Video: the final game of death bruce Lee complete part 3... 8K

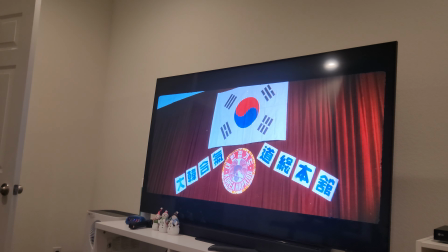0:00 the fourth floor of the pagoda. Jihan Jae is born in 1936 in Andong, South Korea.
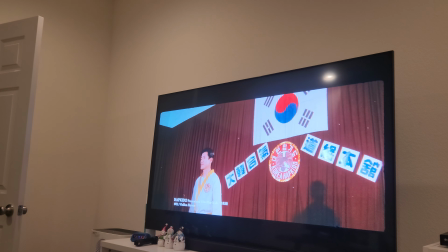0:09 Already an 8th Dan black belt by his early 20s,
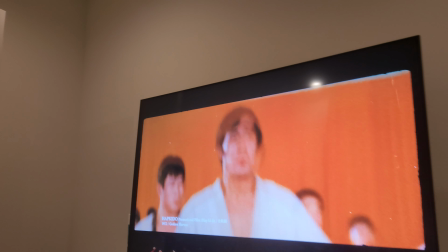0:12 in 1957 he combined all his knowledge into a hybrid form he called Hapkido.
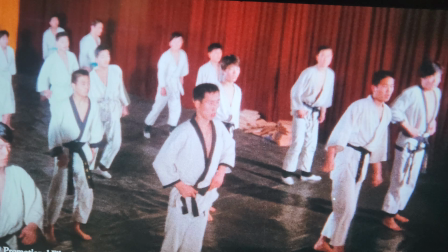0:19 Though some dispute whether Ji actually invented Hapkido, it cannot be argued that he was foremost in promoting and teaching it far and wide,
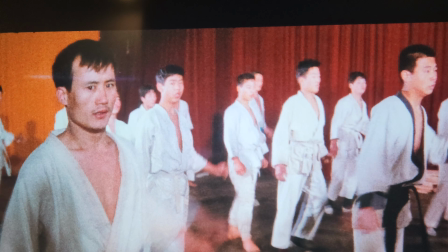0:27 eventually founding the Korea Hapkido Association in 1965.
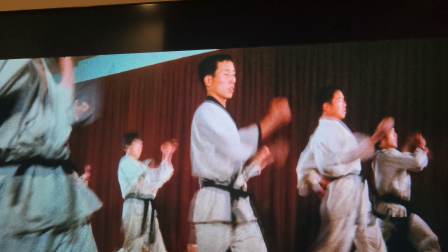0:33 Bruce Lee first met Jihan Jae in 1969,
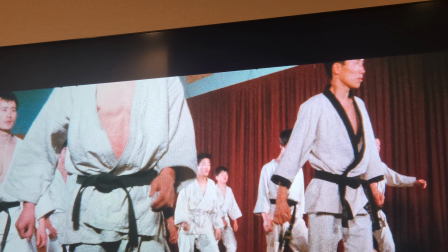0:36 when the latter was in the United States to teach Hapkido to members of the Secret Service and other branches of the US government,
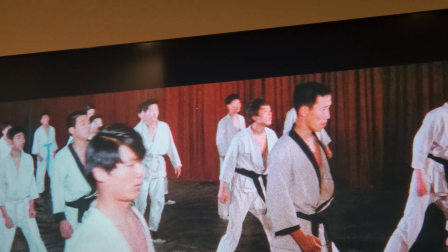0:44 including President Richard Nixon's security detail. While staying at Andrews Air Force Base, a mutual friend,
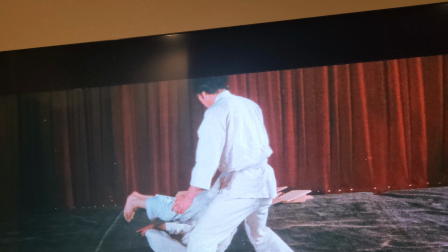0:52 Taekwondo Grandmaster Jun Ree, introduced the pair, and Lee asked Ji to teach him some moves.
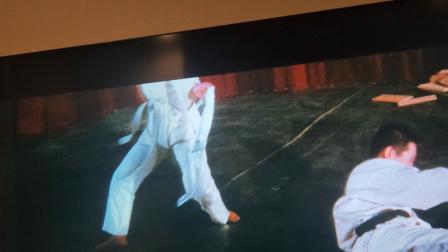0:59 In 1972, Golden Hubs director Huang Feng recruits Ji,
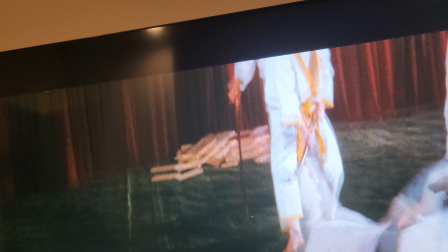1:04 along with his right-hand man Huang In-shik, to train the cast of his upcoming film, Hapkido.
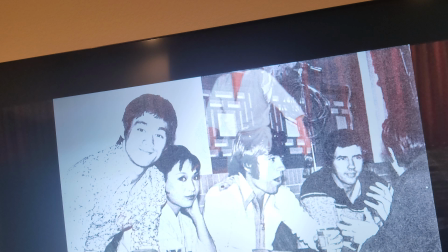1:10 Ji and Huang also play roles in the film, and it is on the set at Golden Harvest Studios,
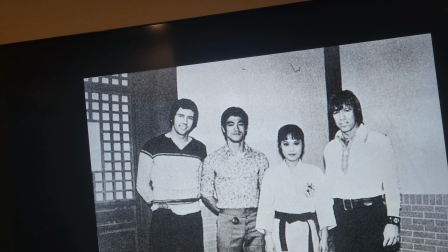1:16 where Ji once again makes the acquaintance of Bruce Lee, who is filming The Way of the Dragon at the same time.
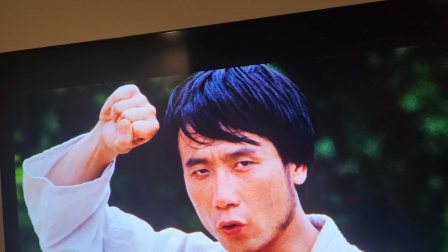1:23 Bruce enlists Huang In-shik's services as an actor on The Way of the Dragon, playing a Japanese fighter near the end of the film,
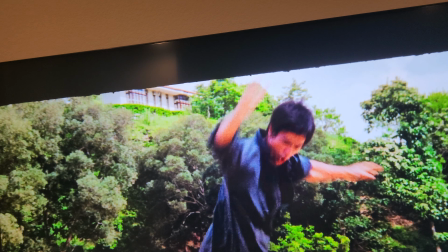1:30 and soon enough he is offered both Huang and Ji acting roles in The Game of Death.
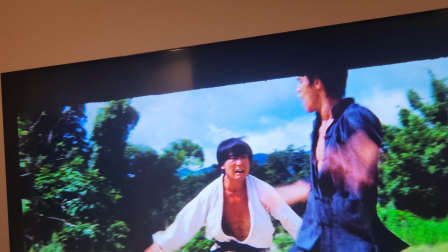1:35 Huang's role is the guardian of the first floor of the pagoda, but other than some exterior footage we'll discuss later,
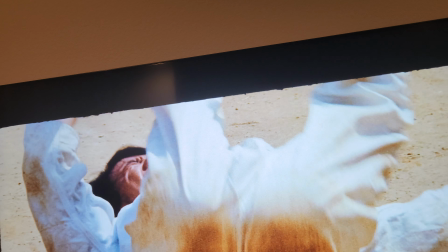1:42 his scenes never make it before a camera.
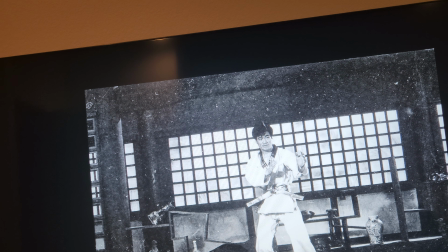1:47 Jihan Jae, on the other hand, plays the guardian of the fourth floor, and as it happens,
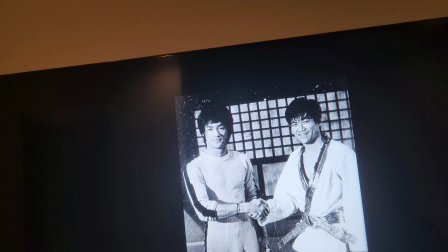1:52 his is the last of the major fight scenes for The Game of Death that Bruce Lee ever lives to film.
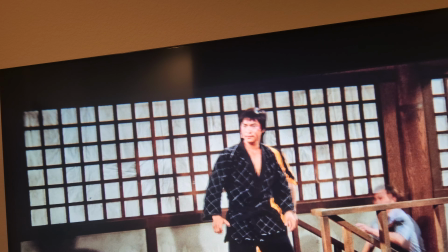2:00 Filming resumes on October 22nd, exactly where we left off nearly a month prior, with Bruce Lee, James Tien,
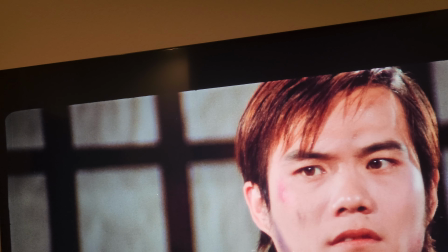2:08 and Che Yuan ascending the stairs and arriving at the Hall of the Dragon,
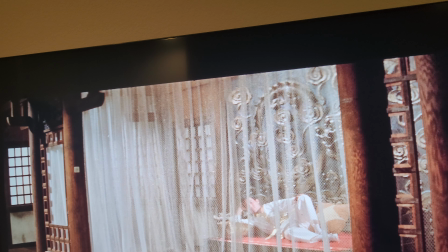2:12 a level in which the action demonstrates some of Lee's most inventive and imaginative choreography.
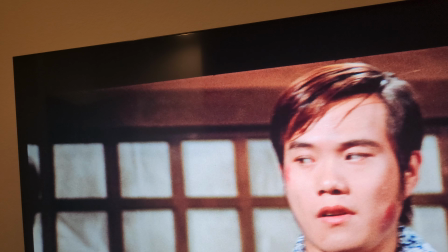2:20 To begin our breakdown of Lee's choreographic approach, we must look at one aspect often overlooked: the space.
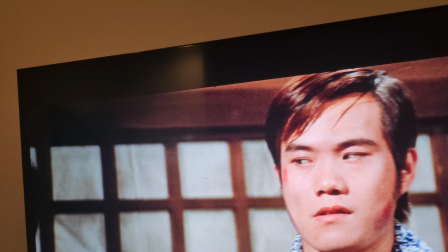2:29 For the second time, the soundstage is redressed to differentiate it from the previous two levels already shot,
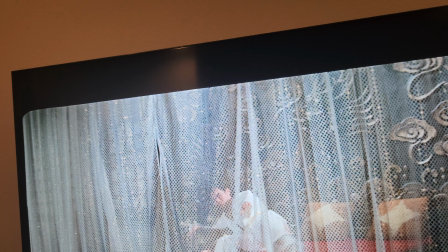2:36 and it is for this level Lee opted for a more visually off-kilter look.
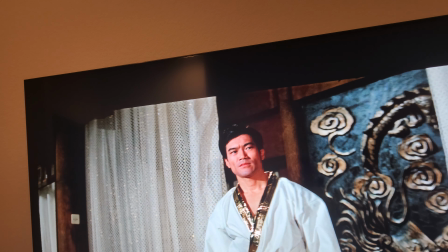2:42 As mentioned previously,
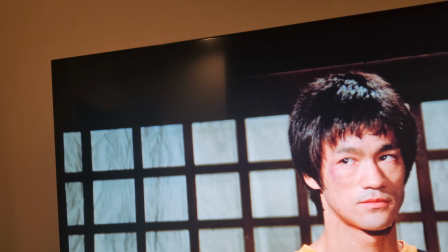2:44 the somewhat illogical and dreamlike setting of The Game of Death has often been compared to a previously scrapped project of Lee's, The Silent Flute.
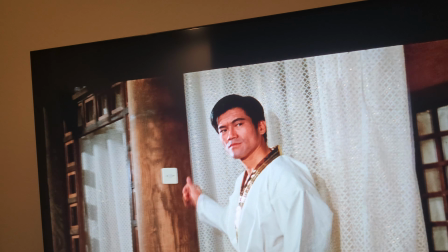2:53 In that film, Lee would mix his esoteric philosophical ideas with 1960s psychedelia.
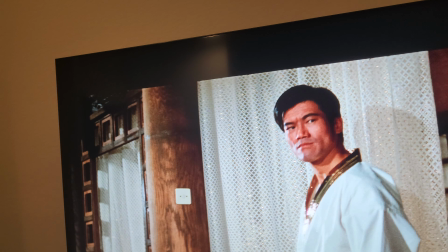2:59 This creative impulse is most pronounced in this fourth novel, where the overall art direction leans towards more otherworldly sensibilities.
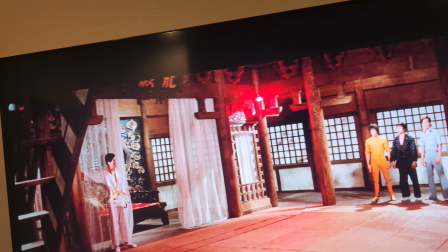3:08 We immediately see this as Jihan Jae emerges behind a ghostly white veil,
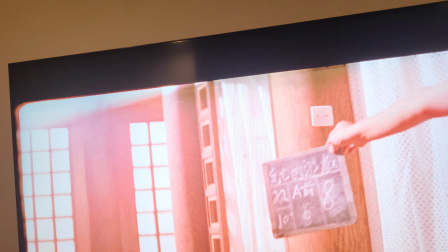3:13 his gi seamed with gold lapels, and wrapped around his waist, an equally blinding gold belt.
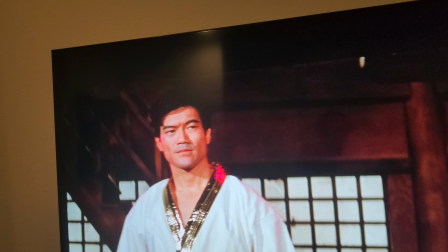3:19 They constantly glimmer in the light, almost as if to distort the senses of anyone who lays eyes on this guardian.
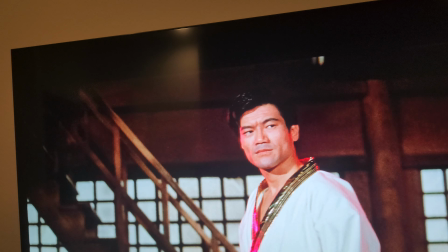3:27 Even Ji's choice to drench the room with a harsh red light evokes a mildly psychedelic sensation.
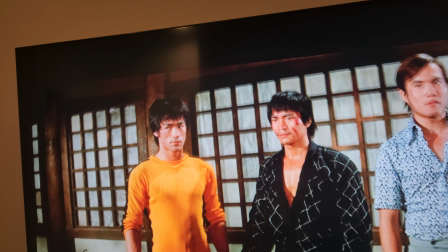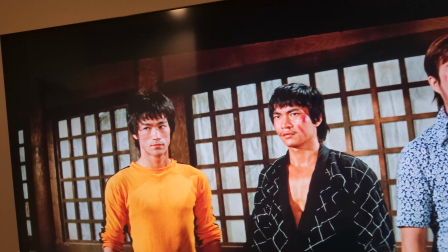3:41 The red light is explained in the fourth floor guardian's only major line of dialogue, written by Bruce as follows.
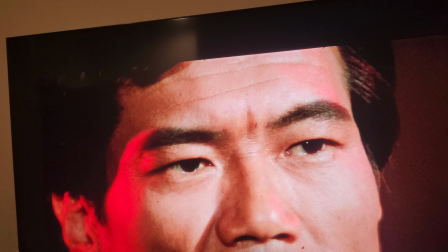3:49 As you gentlemen know, red spells danger. Therefore, I advise you people not to step into this warning arena.
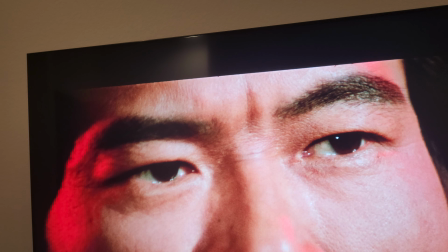3:57 If you want to go on living, stop here and go back downstairs.
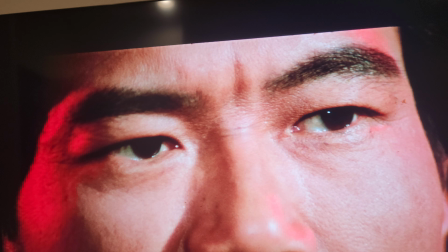4:02 Life is precious.